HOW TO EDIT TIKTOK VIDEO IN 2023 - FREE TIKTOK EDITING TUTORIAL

So I'm gonna be posting like images to show you where to go since my camera's blocking, and I'm sorry for that. In future videos, I'll definitely be aware of that, and I will definitely not commit the same mistake.
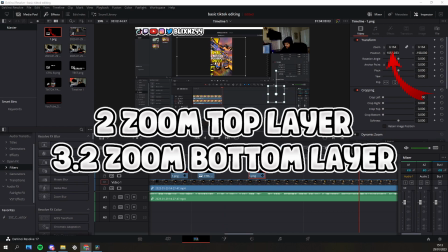Over to Y, click 0, so it's literally in the middle, in between, so there's no, black outline.
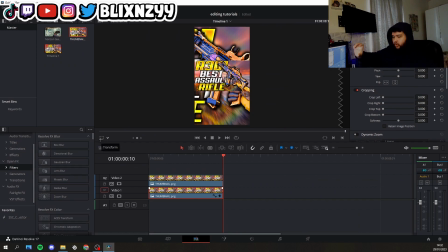3.2 is the exact number of the fitting of format. And then if you head over to filters, you grab Glacier and Blur, and then you can add it to the bottom, hit effects,
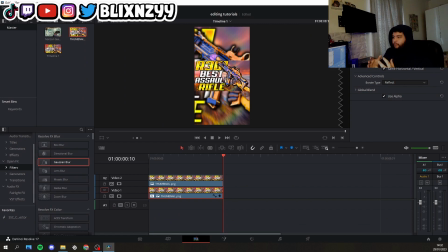add 0.5 to it, and then add a little blur so the main thumbnail in the middle will stand out even more. Alright, so that's the first thing you do if you would like to add thumbnails to your videos so your
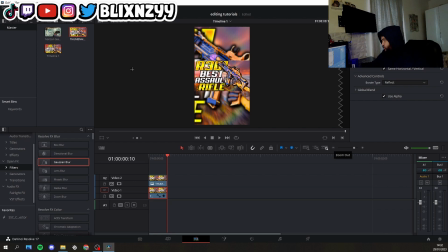TikTok page will look cleaner, as I showed you how my TikTok page looks. Make sure you go follow that too if you're new here.
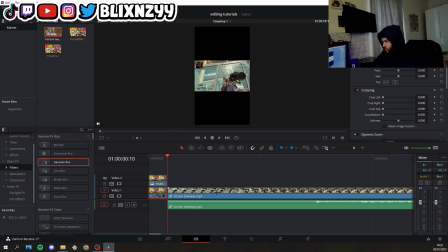Alright, cool. If you head over here, you drag this file here, and you do the exact same thing, Alt and drag up here. And now you have 2 layers, right? So the top layer will be zoom 2,
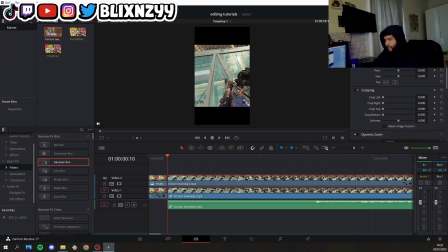so you don't have to, you know, it just shows basically the gun and the most important thing. Because if you have it on zoom 1, it's too small. You don't want it like that. You could if you want, really personal preference, but TikTok wise, usually we do it like that.
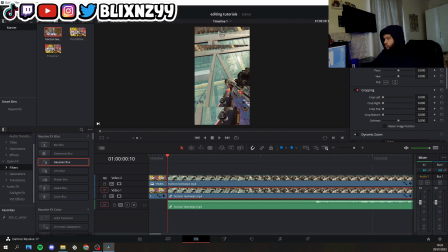And then 3.2 for the background, so you know, it kind of mimics. And you add a blur to the background. Go head over to effects, and you can add whatever blur level you want. You can have high insane blur if you want, you can have low blur, you can have no blur,
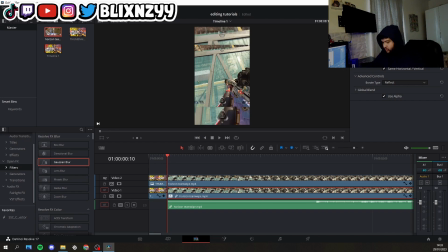but I always keep it between the 0.5 to 0.6 range. Normally I just use 0.5 and that's about it. And then cut off any unneeded parts. So you don't want all of this. You see me just waiting, doing nothing. That's boring.
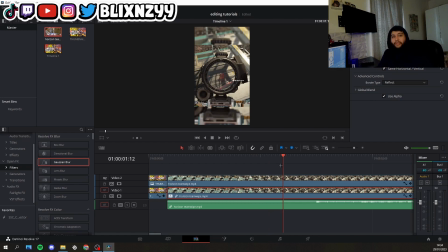You want to cut straight to the chase so it catches the viewer's attention really quick. So you need to head over to straight as soon as you start fighting or something where it catches the viewer's attention.
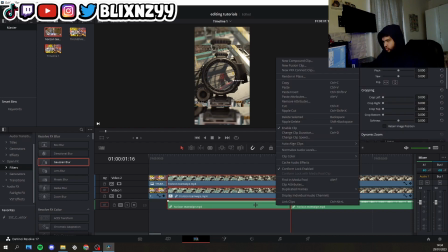You know what I'm trying to say? So you delete that. So Control B. If you highlight nothing and you hit Control B, it will cut all of it. And if you drag using the left mouse, you drag and then you click right and then you click cut.
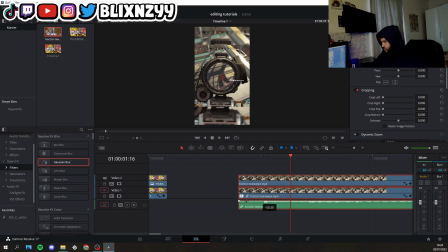It will delete it and then you drag back. And then bang. So we'll go into the thumbnail from it's so fast you won't even realize into the TikTok video.
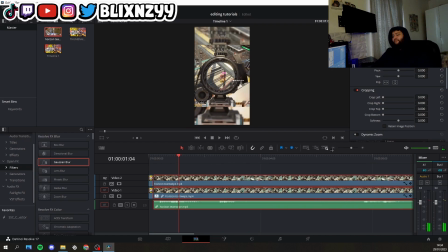And that will keep going. My PC is very terrible, that's why it's very slow, so I won't be able to play it before I render it, so I'll leave a video of how it turns out at the end. Alright, so this is all the clip. So another thing you can leave,
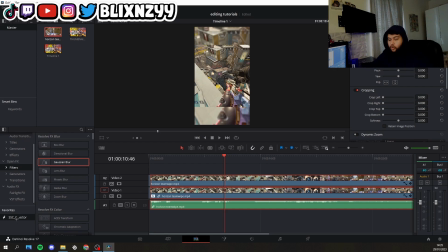which I will leave a file to it at the bottom in the description, is add a color corrector. Color correctors gives it a little of a bright color to it to give it more aspect to it. Just makes it more bright. It doesn't make it too dull. You can see the difference, can't you, chat?
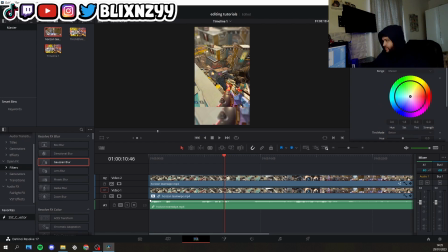Not chat, YouTube. You can see the difference. It gives it more of a bright aspect to it. It makes it much more cleaner, much more fun to see. You add it to both, and you put based on what you think, but I always put 1.08.
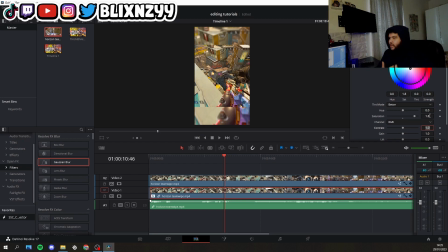If I do it 2, I think is too much. I think it was 1.8 is on the dot, is perfect. And then that's how I edit my TikToks.
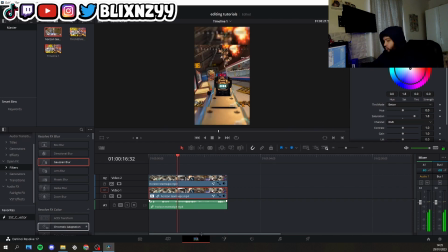And once again, you can add like social media reminders.